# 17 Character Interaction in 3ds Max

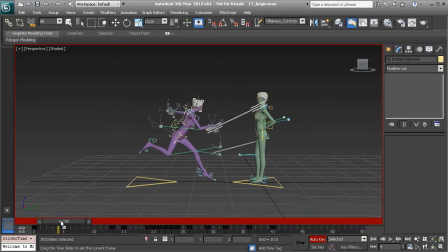[4:11]
And I'd say what we need to work on next is the actual attack. And before we do, you can see that we have a few extra keys on our track bar from the heroine's animation.
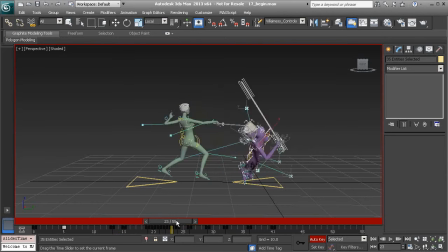[4:24]
This is just like what we've cleaned up on the heroine. Keyframes that were tied to the villainess. So I'll just go through and quickly remove those, just so we don't have much to clean up in our curve editor.
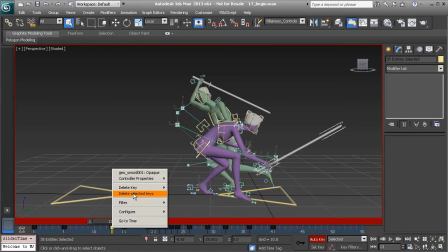[4:40]
All right, so on 13, we can go ahead and remove that keyframe. I'll just right-click and choose Delete Selected Keys.
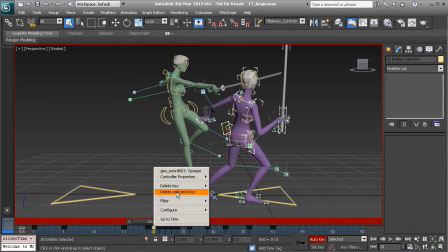[4:48]
19 we need. 20 we can go in and remove. 22 also.
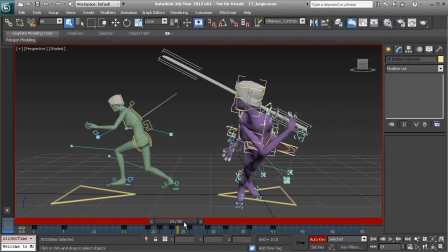[5:00]
and 24. Okay, great.
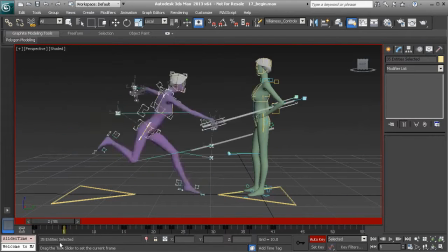[5:07]
So now that our timeline's clean, we can start to really polish this attack.
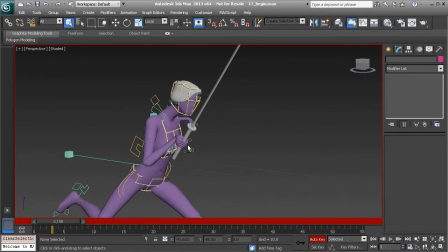[5:13]
So what I'd like to do is add an in-between to make this attack really appear to be threatening.
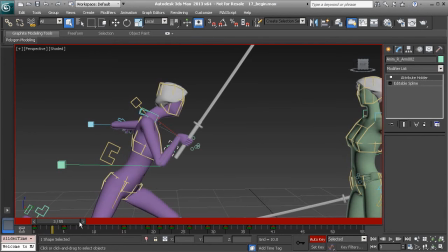[5:20]
You can see right now it's not at all. The arm is broken at this point.
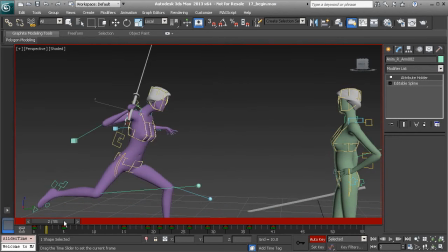[5:25]
So what we want to do is create a drastic change from 3 to 5 so that there is a strong swipe.
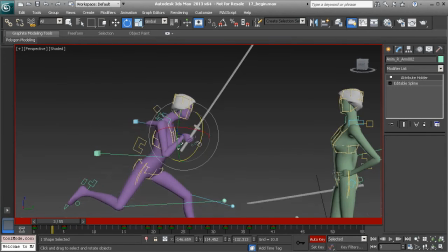[5:33]
So what I'll do is head over to frame 3 and grabbing the wrist control, we'll go ahead and rotate the blade back and over, and then we'll also translate the arm over.
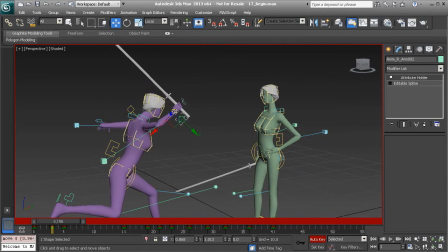[5:45]
We'll bring it a bit higher, and already that's starting to look threatening.
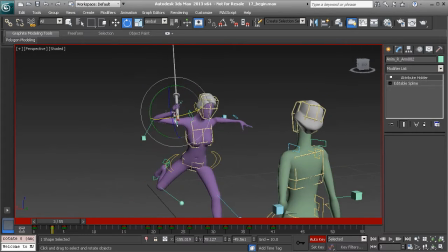[5:51]
As if our heroine better block or dodge this attack, otherwise it's not going to end well.
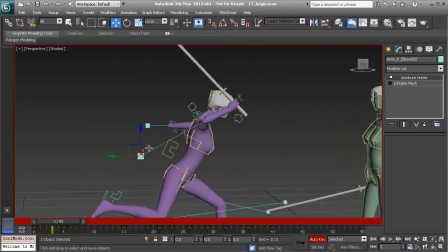[5:59]
The elbow's up way too high on 3, so I'll just go ahead and drop that down a bit.
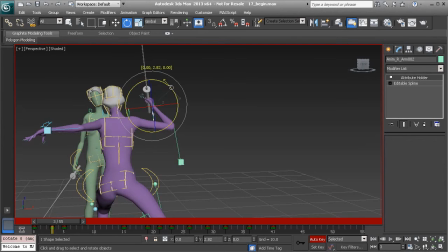[6:08]
Then I'd like to angle the wrist a bit more for something a bit more natural in this pose.
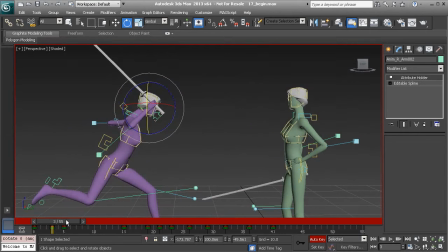[6:16]
I've just brought it over a bit in the y-axis. And here's what we end up with. Now when she comes in and swipes, it's a lot stronger.
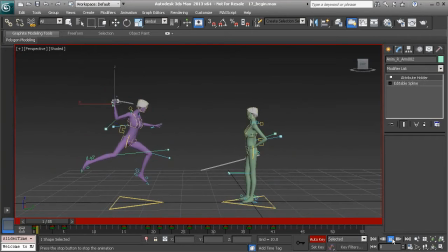[6:23]
We can hit play to take a look at the timing. Great.
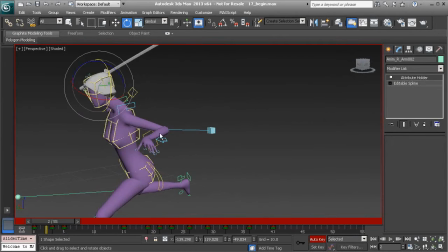[6:29]
Let's also tweak the left arm. And we'll make sure that this is offset from the right by just 1 frame.
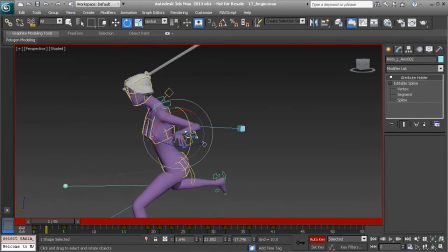[6:37]
So we'll go to frame 2. And I also like to keep track of our arcs. Max has this feature integrated in, and I really enjoy using it. It's called trajectories, and we'll find that under our motion panel. Here they are.
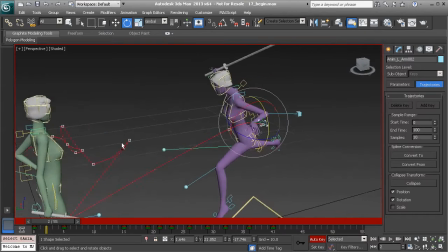[6:55]
So this shows us the path of action that our selected object travels.
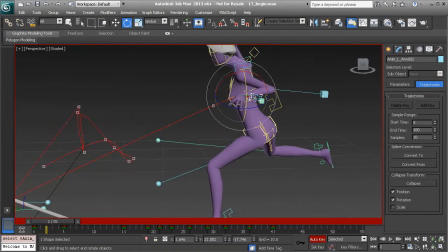[7:01]
So it's just a great way to make sure that arcs not only exist, but that
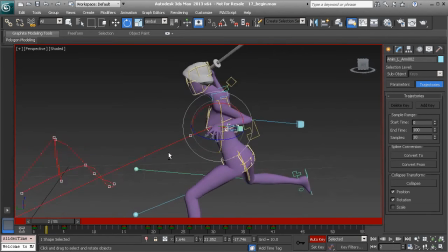[7:10]
they flow in a very believable way. So I'll now go to frame 2 and start to fix the arm.
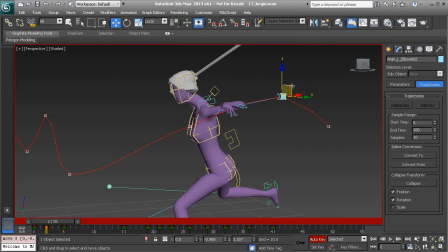[7:19]
Just bring that up a bit. We can go to the elbow and do the same. Notice the elbow's path is already improved.
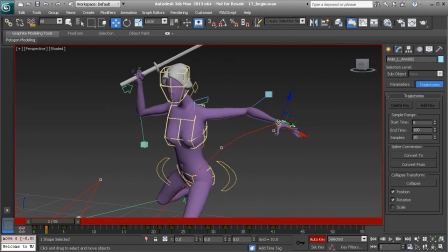[7:30]
I'll go ahead and stretch the arm out a bit more so she can open up some for her powerful attack.
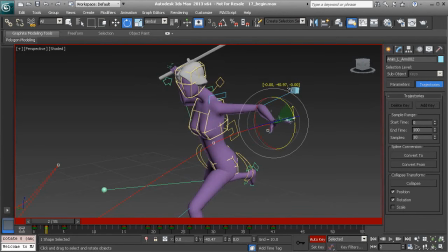[7:37]
And then we could also rotate the wrist up.
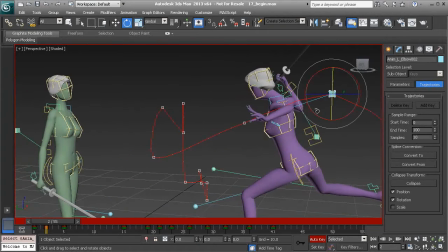[7:43]
Okay, great. Taking a look at the elbow, I might want to bring it up a bit higher.
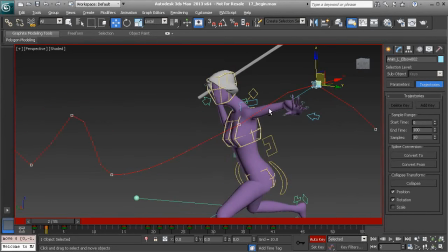[7:48]
It almost appeared to flat line, so I just want to make sure we have a nice line of action here in the arm.
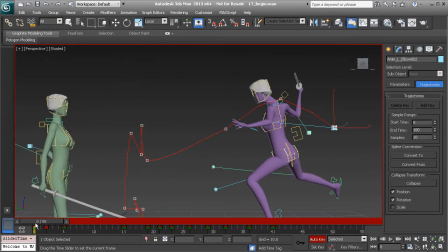[7:58]
And there we have it. A very nice intro.
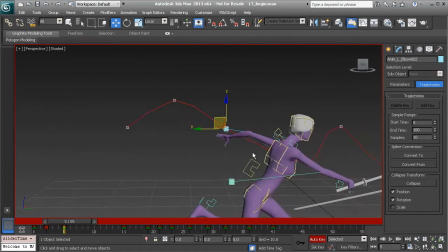[8:04]
Keep in mind that there may be a few areas that we'll want to tweak.
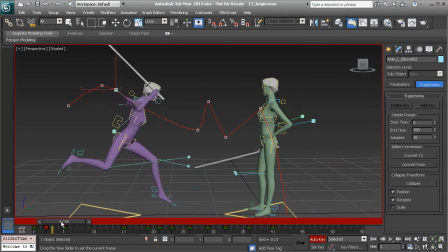[8:08]
I like to wait to the very end of the animation to do that. So once we're done with our polish pass, we can then go ahead and double check everything.
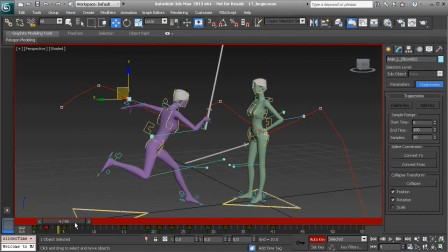[8:17]
So even though we may finish a section on our animation, that doesn't necessarily mean that it's complete.
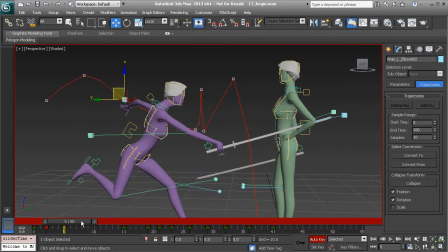[8:24]
We might need to go back and touch up a few areas. But I think that this is going to work out very well. I'll go ahead and turn off trajectory.
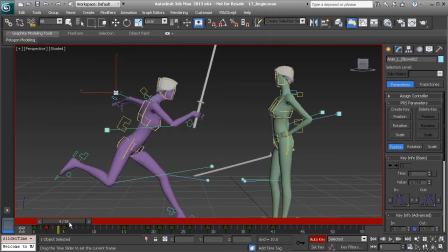[8:33]
Sometimes that gets a bit distracting for me, so I like to go ahead and just turn that off when I don't need to see them.
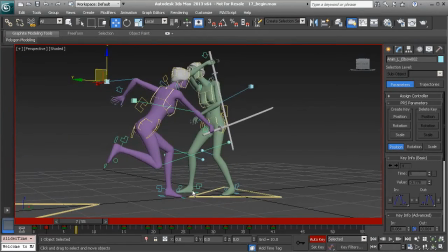[8:43]
And now the next thing we'll do is focus on the feet to finish up this lesson.
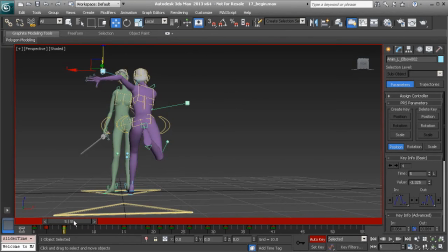[8:48]
So what we'll first do is adjust the left foot so that when it plants it doesn't slide the way it does.
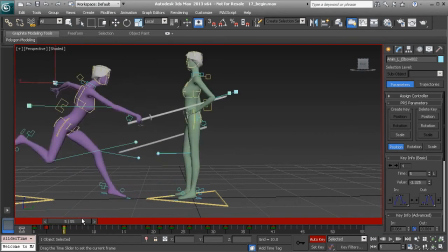[8:55]
And then we'll go ahead and correct its timing to make sure that it plants earlier so that the body can remain balanced.
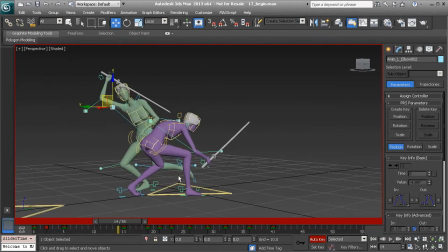[9:03]
We need to do the same thing for the right foot, and those will be our last task before we finish up.
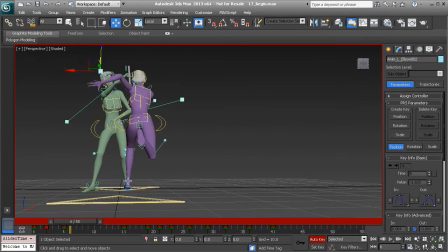[9:08]
So let's go ahead and move back to the left foot. We'll grab the leg control.
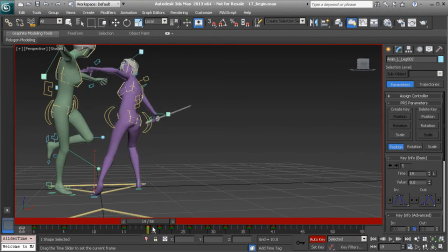[9:13]
Let's take a look here. It kind of slides over on 15. So let's go ahead and just translate that in.
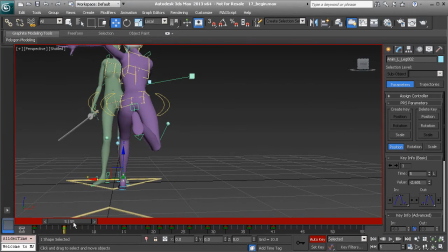[9:22]
The x-axis. And I'm looking at the flow from 5 to 15 just to make sure again we have a nice plant.
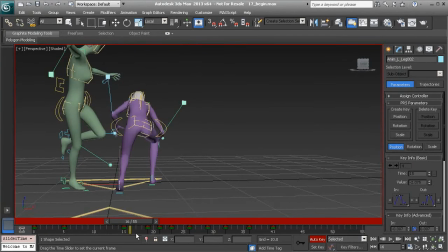[9:32]
Now we'll need to copy this key from 15 to 19 so we don't have this unnatural sliding. So I'll just hold down shift and drag the key from 15 to 19. Beautiful.
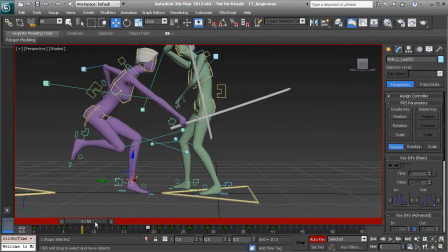[9:48]
Alright, so once that has been tweaked, we can now have the left foot plant sooner.
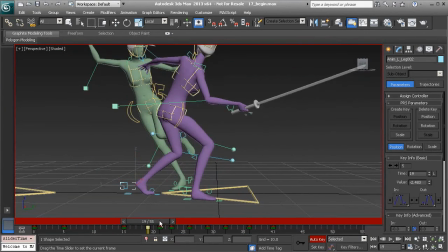[9:53]
Since 19 is the same as 15, no need to add any extra keys for our plant, unless you planned on adding more to the animation around this time.
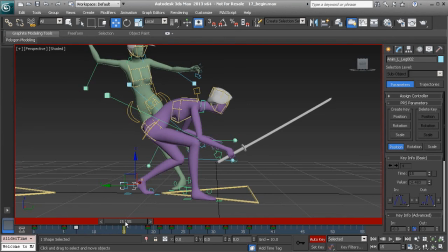[10:05]
But we could always go ahead and grab 15 and just drag that so it's 2 frames after 5,
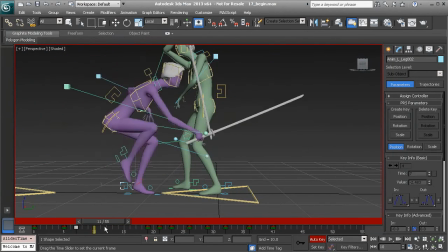[10:13]
so that we have this very natural plant. Very nice.
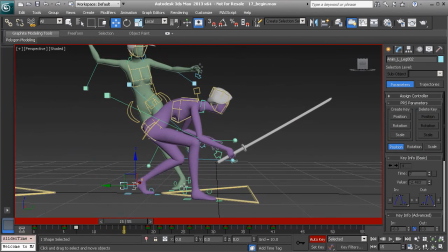[10:18]
And let's do the same thing for the right foot. So that comes in and it plants, but it needs to happen sooner, just a few frames before it actually does.
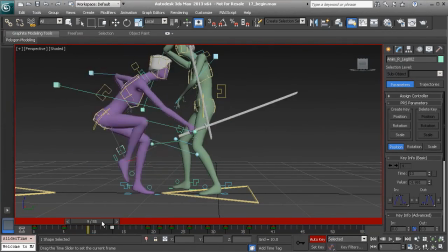[10:28]
So I'll move the key on 15 to 13 and take a look at that.
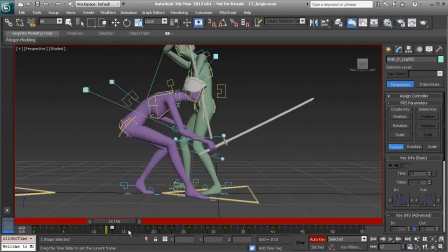[10:33]
Great, so now the feet plant as they should, and then the body settles in. Let's go ahead and play this back just to take a look.
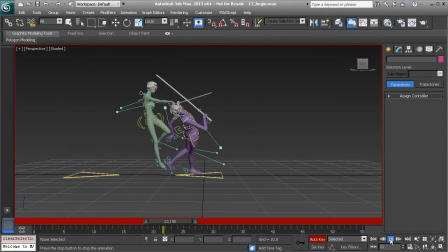[10:42]
Already we have a very nice intro. Very cool. Exciting. All right, great. Well, let's go ahead and stop the lesson here. In the next lesson, we will work on what happens after this first attack.